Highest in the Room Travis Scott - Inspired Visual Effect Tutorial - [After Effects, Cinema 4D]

If you really want to go the extra mile, you can actually animate some things in the background. For example, I animated these cars moving.
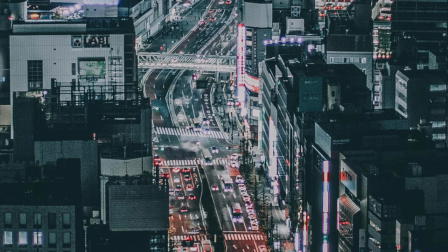[8:34]
It just gives it a little bit more realism, but it takes a lot of time.
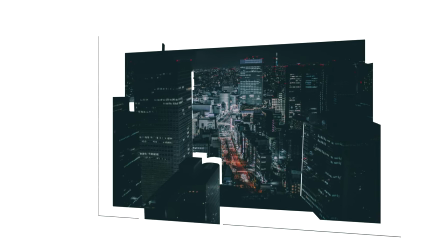[8:37]
I'm also going to link the image I use below so you guys can use it and you don't have to cut everything out. Once we have cut up our image, we can jump back into After Effects and then import our photos into a new folder. Now we actually have to track our footage again to create a realistic camera and a realistic movement.
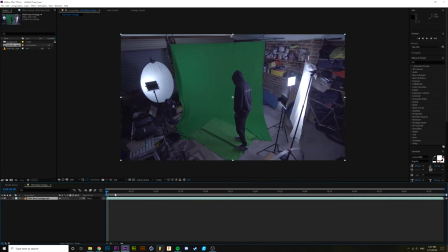[8:59]
Now this is really simple to do. All you have to do is select 3D camera tracker and apply it to your footage. Once we have our tracking markers, we can select a couple, click create camera, and create a plane also. Now we should have a camera that matches the exact same movements of our Cinema 4D camera, and that's pretty dope.
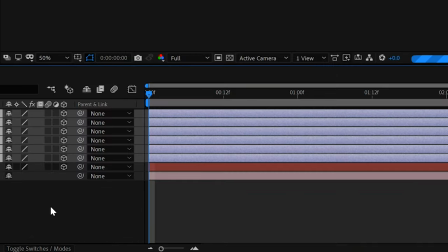[9:24]
Simply import your images, make them a 3D object layer, and then reset the rotation and position.
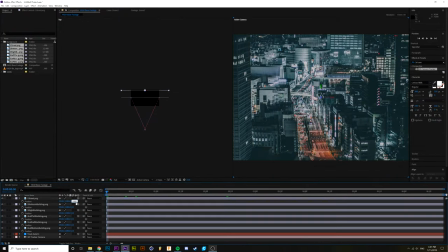[9:29]
You want to put the foreground objects closer to the camera and the background objects further away from the camera. If we move our background images further away, you'll notice they get smaller. To counter this, we have to turn up the scale.
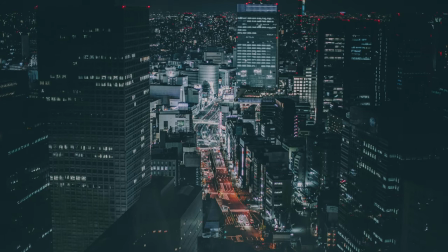[9:40]
Eye it up and you should have something like this. It's only a very subtle movement, but it helps sell the effect a lot.
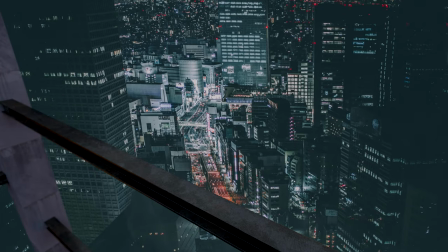[9:46]
All that's left to do is put it all together. I also added a corner pin effect to the background composition in order to kind of readjust the camera angle so it looks a bit better with how I originally shot it. Step 5. The last and final steps are to color correct, color grade, and do the audio.
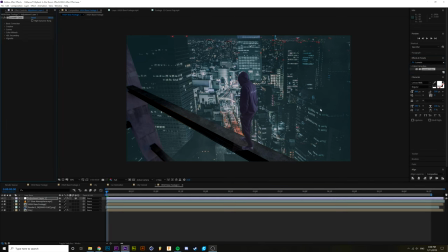[10:03]
We can now attempt to match the blacks, the whites, and the overall saturation until it kind of looks like it belongs there. In order to color grade our overall product, we need to create a new adjustment layer and add Lumetri color to that as well.
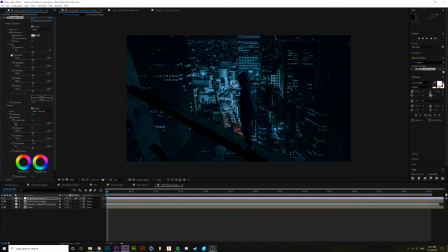[10:15]
Add a light and adjust it to the way it makes you feel most happy.
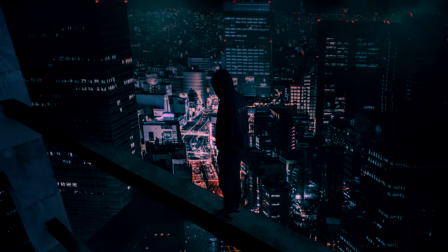[10:19]
Last step is to add some audio, so chuck in some city sounds, chuck in some wind, and you know, chuck in some footsteps if that's what you want.
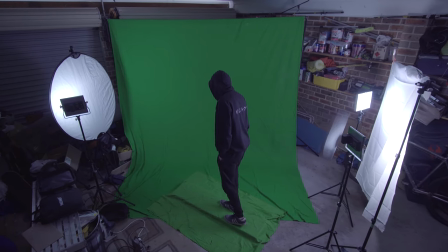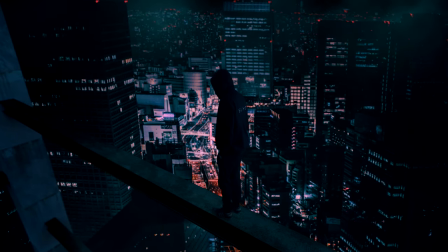Thanks for making it to the end of the video, guys. I hope you guys really did like it. If you learned some new stuff or you found this video interesting, make sure to leave a comment. You don't have to. Do whatever makes you feel happy or whatever floats your boat. And yeah, don't forget to learn, create, and share. And I'll see you guys in the next one. Peace.